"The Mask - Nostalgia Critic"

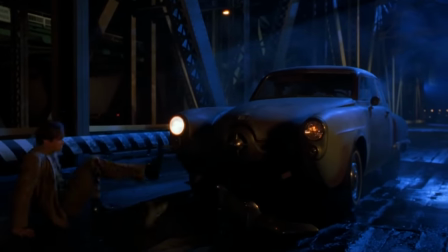8:13 Humiliated at the club, his car breaks down at a bridge where he stumbles across the ancient mask.
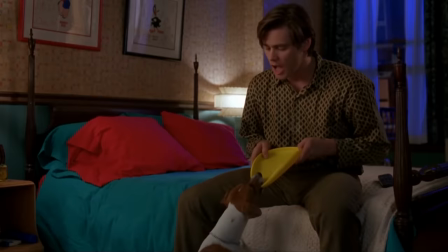8:18 When he gets home, we see he's quite the cartoon nut, which as I mentioned before is cleverly worked in and arguably does explain his expressive faces.
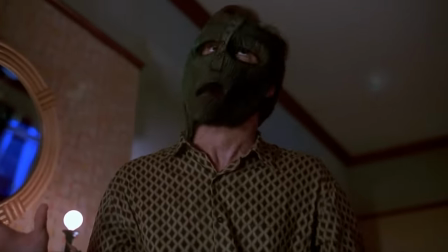8:24 But they're given a massive makeover when he puts on the mask and transforms into the villain from the Care Bears movie.
Smokin'!
So fun fact, Carrie apparently improvised that line as the original was snazzy.
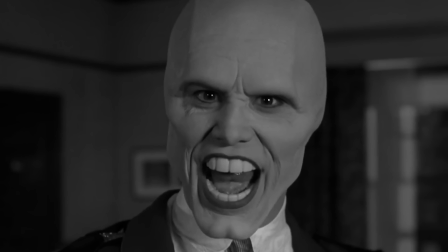8:39 Snazzy! I can't even finish it. You know it would suck.
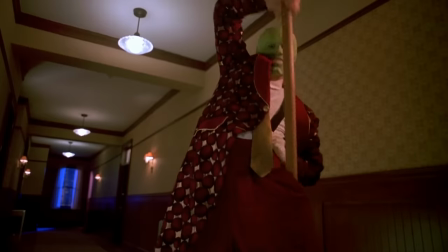8:44 This is also where we get the intro of the photorealistic cartoon effects, which not only hold up pretty well,
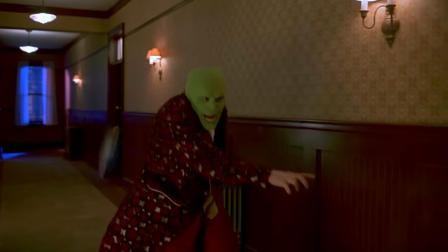8:50 all things considered, but Carrey's performance does truly embrace them. This was new territory for effects like this, and he has no idea if they're gonna look good or not.
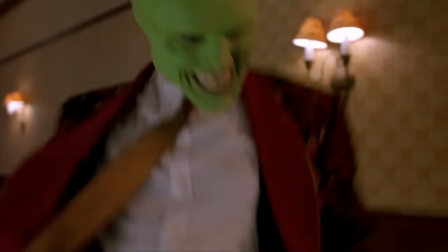8:59 But his acting never shows he has any doubt in them.
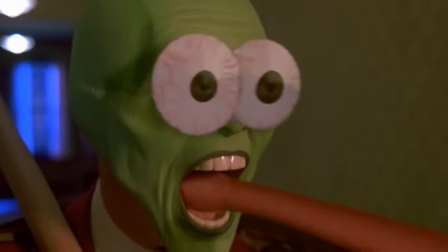9:02 If he's told his eyes are popping out in a scene, he does his damnedest to act like his eyes are popping out in a scene. I thought you'd all like to know, by the way, these scenes have the official Tommy Lee Jones seal of buffoonery he cannot sanction.
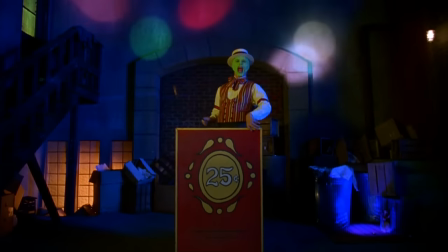9:17 Step right up here! Don't be shy!
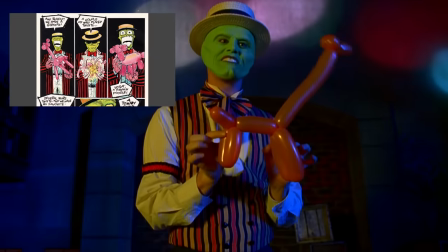9:20 Some of these moments are taken directly from the comic, like the balloon animal scene where he makes a Tommy gun, and the revenge he takes on the car mechanics.
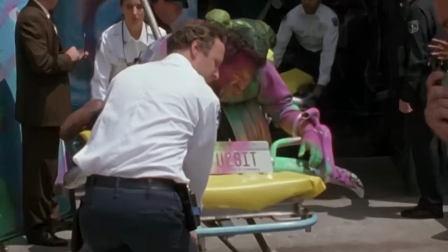9:27 But instead of having cute little visual jokes on top of the punchline, they just die.
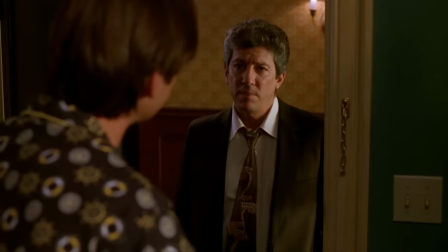9:32 A kid show came from this. Stanley is questioned by both Lieutenant Calloway, played by Peter Rieger, and a reporter named Peggy, played by Amy Yasbeck.
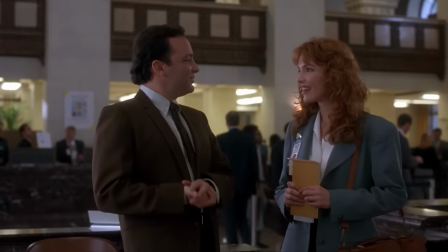9:41 May I be of some assistance? Stanley Ipkiss.
Oh, hi. This guy exits every scene like he's gonna go jerk off in the corner.
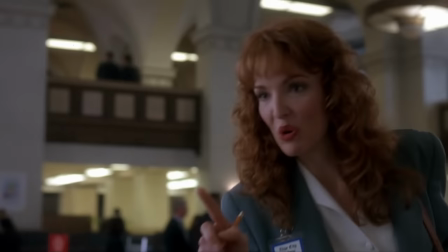9:52 While interviewing him about the repair shop incident, Peggy discovers that Stanley wrote a letter to her that got published about nice guys finishing last.
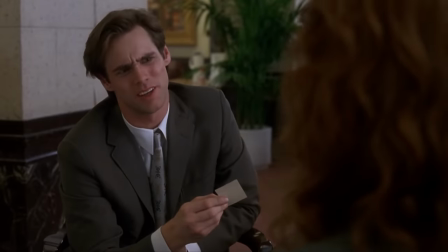9:59 You really think hundreds of women are looking for a guy like me? Sure, I'm one of them.
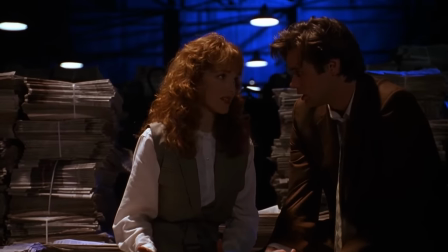10:04 The film does a real good job making you think Peggy is going to be the wholesome woman Stanley goes with, and Tina is going to be the bad girl that ultimately betrays him.
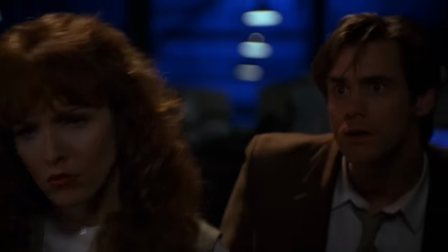10:11 Right down to one's a reporter and one's with the mob. This makes the twist all the more funny when you discover it's the other way around.
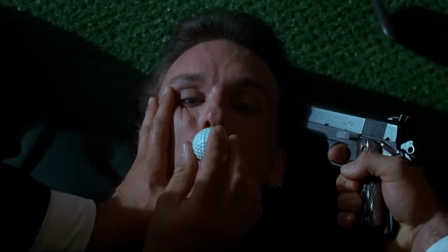10:17 But the movie has to remind you, oh yeah, it's a bizarre crime drama too.
The cops tried to shut the club down this morning.
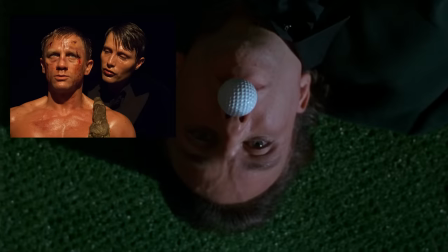10:27 205 yards.
Add a rope with a tennis ball hitting his testicles and this would totally be a James Bond torture.
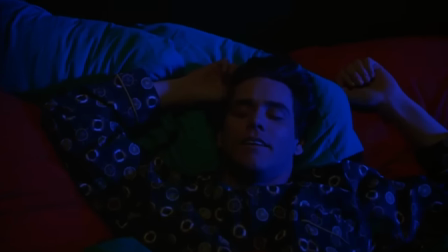10:33 That night, Stanley dreams about how his encounter with Tina might have gone if he was more confident.
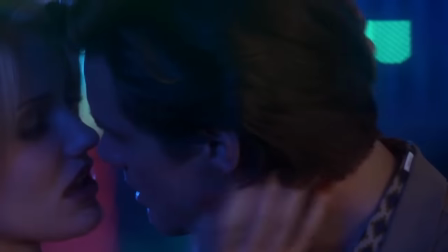10:42 Alright, Ms. Diaz, for your first film role, you're gonna take your leading man's head, turn it to the side, and lick his ear like your stardom is deep inside it.
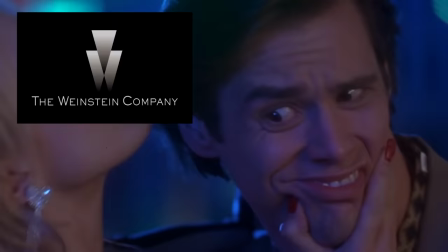10:49 You sure this wasn't a Weinstein production?
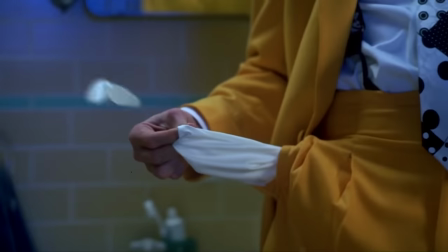10:53 This gives him the urge to put on the mask again, but he needs money, so he drops by the bank Dorian's men were robbing that night.
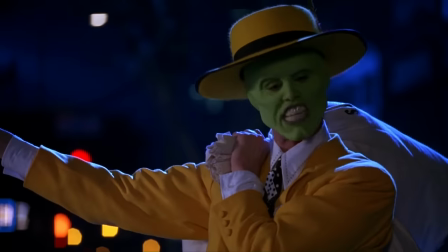10:59 Where's not, what not?
They have a look like, oh, it's that kind of movie. I thought this was a sequel to Donnie Brasco.
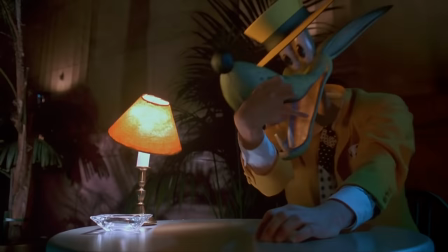11:13 He shows up to the club to hear Tina sing, gives one of the few effects that doesn't hold up that great,
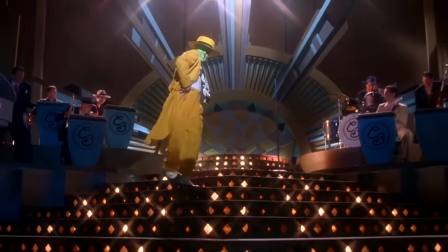11:19 and dances to the song you're almost all-star sick of, but not quite. I guess this is as good a time as any to say the soundtrack is fucking great.
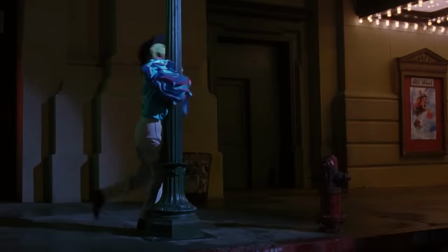11:30 People always single out this and Cuban Pete, but honestly, every song is really fantastic in this.
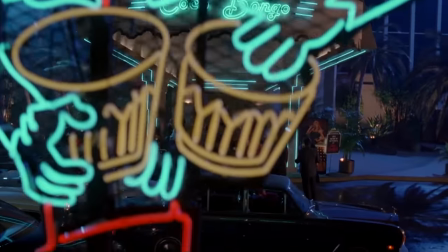11:36 The director said he wanted the city to really come to life at night, as the mask could only come to life at night.
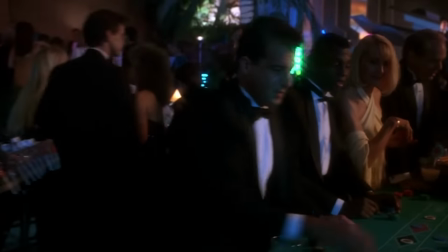11:41 So he wanted it to be a very nightclub-centered world. And the music definitely helps that. Combining a strange mix of lounge, swing, and R&B,
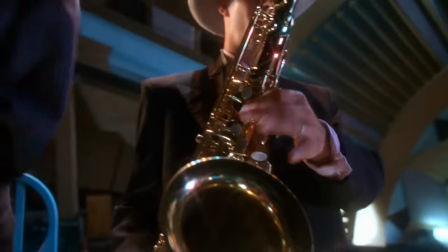11:50 they surprisingly really go together and help already entertaining scenes explode with even more energy. I mean, every song in this is hummable as hell.
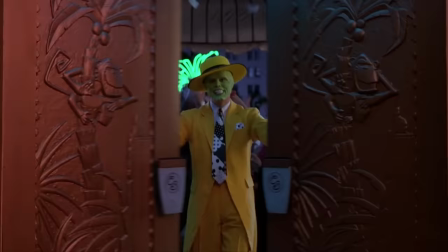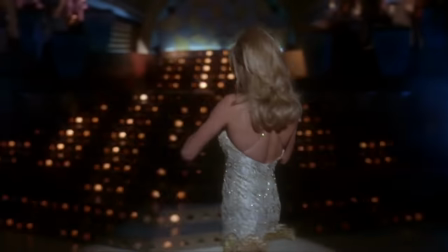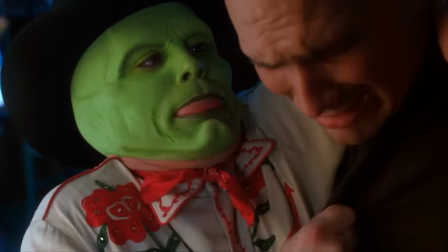12:09 I'll admit some moments I was afraid wouldn't hold up as well as when I first saw them, but for whatever reason, this quote-unquote death scene cracks me the hell up.
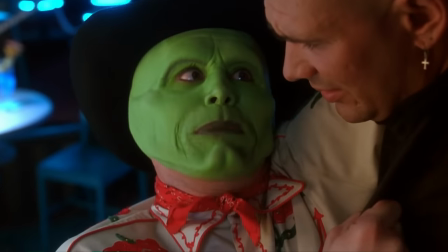12:18 Tell Tawny Tim I won't be coming home this Christmas.